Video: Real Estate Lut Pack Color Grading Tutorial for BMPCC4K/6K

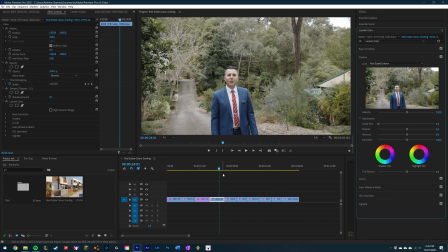(8:16)
So we'll start off with the exterior LUT. As you can see, it's a really good starting point already. Just a bit of white balance tweaks, although I think the white balance, yeah, it could be warmed up a little.
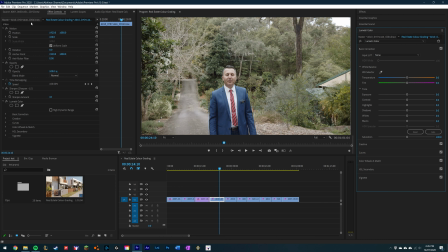(8:33)
So we'll just make those changes in here instead. Yeah, I think that's good. It is a tad green.
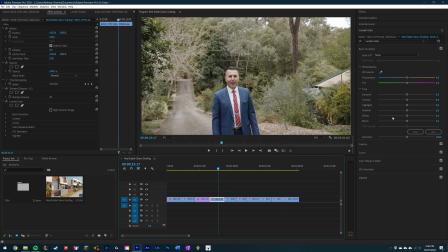(8:50)
Yeah, I think that's good there with the white balance. Everything looks pretty good as is. Just want to add a little contrast so our focus, being the gentleman over here, can stand out a little more.
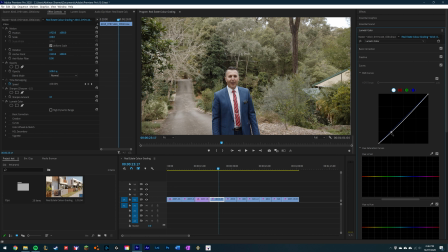So yeah, this is very much personal preference as well, but yeah, I do like to make him stand out from the background as much as possible.
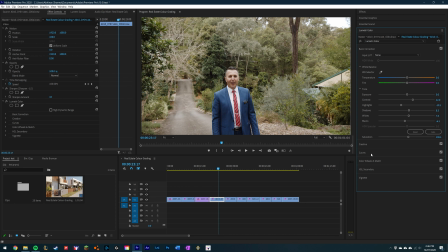(9:29)
We will bump the saturation a little, and for this one I do want to change the hue of the greens. I don't really like where they are right now, so we'll make them a bit more green.
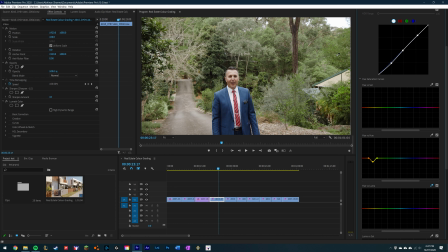(9:41)
And then I do want to adjust their luminance levels as well, bring it down a little. I do want to add a bit of
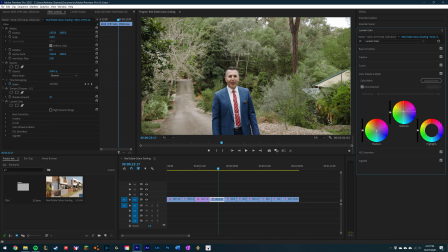(10:00)
color contrast in here as well, just to make his skin look a bit nicer. That's looking a bit too green. Yep, so I'm really liking this where it is now.
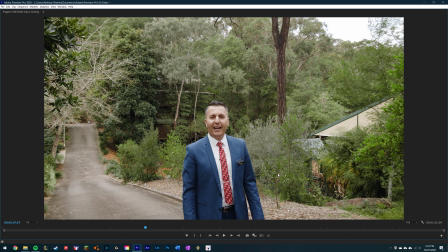(10:12)
Didn't take much work at all to get it to here. So we'll watch this through.
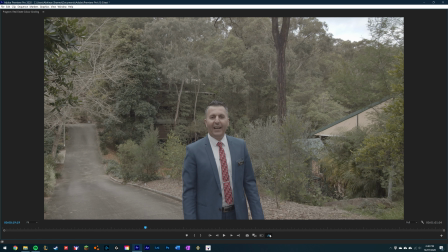(10:20)
Here's a before and after.
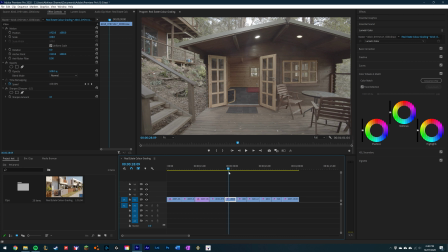(10:26)
Yep, so that was a pretty easy one. Here's another one, kind of outside and inside.
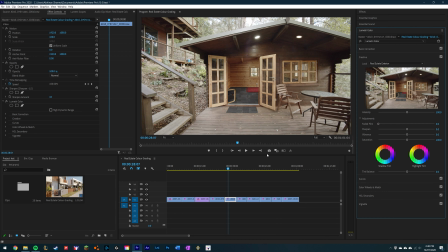(10:33)
So you can see how it works with that. So I use the exterior one for this because it's a bit brighter.
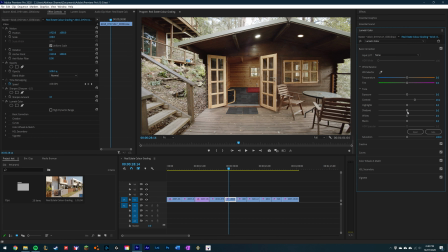(10:41)
Do want to add a bit more contrast here. Push down the shadows a little because it's looking a bit bright.
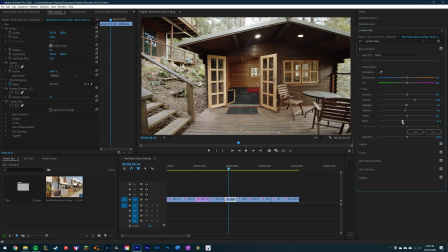(10:54)
And I want to bring down the blacks a little. Saturation wise, it's pretty good. I do like where it is. If we bump it up too much, you see it gets a bit too yellow in the wood.
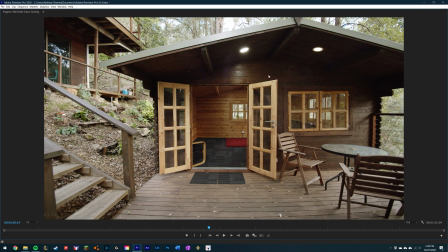(11:09)
So just a little. I like where it is now, so don't really want to mess with it too much.
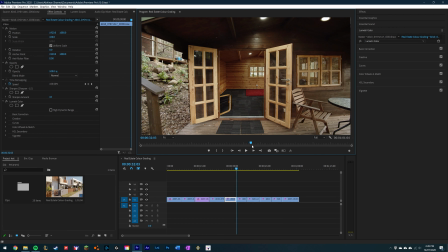(11:15)
But you can see, yeah, inside also looks pretty good. Next one is another interior.
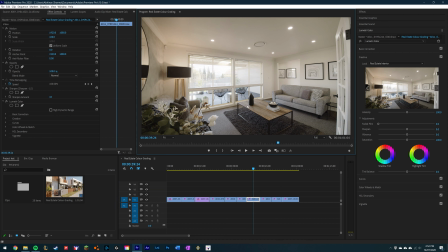(11:24)
So we'll pop that in there. And right off the bat, I mean, there's not much I would change at all. The white balance could use a little tweaking.
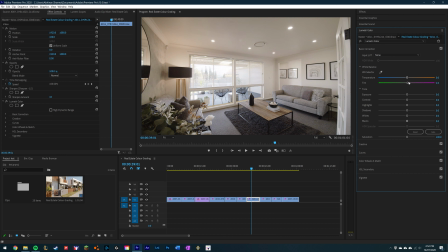(11:36)
It's just, yeah, it was looking a bit pink, so we'll make that adjustment in here. And I'm happy with that there. You can use a bit more contrast in it as well.
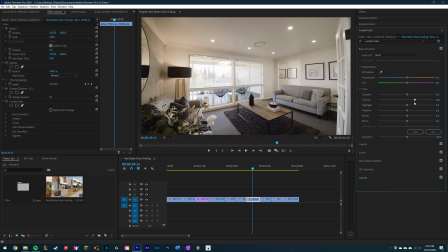(11:55)
Put that through there. I can use a little saturation, not too much.
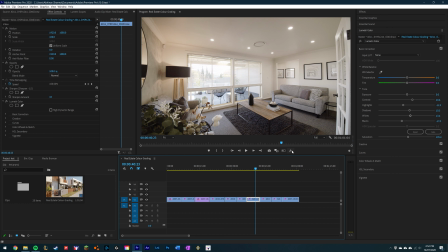(12:08)
And yeah, I'm happy with that there. Have a quick before and after. That was it before, and that's it after.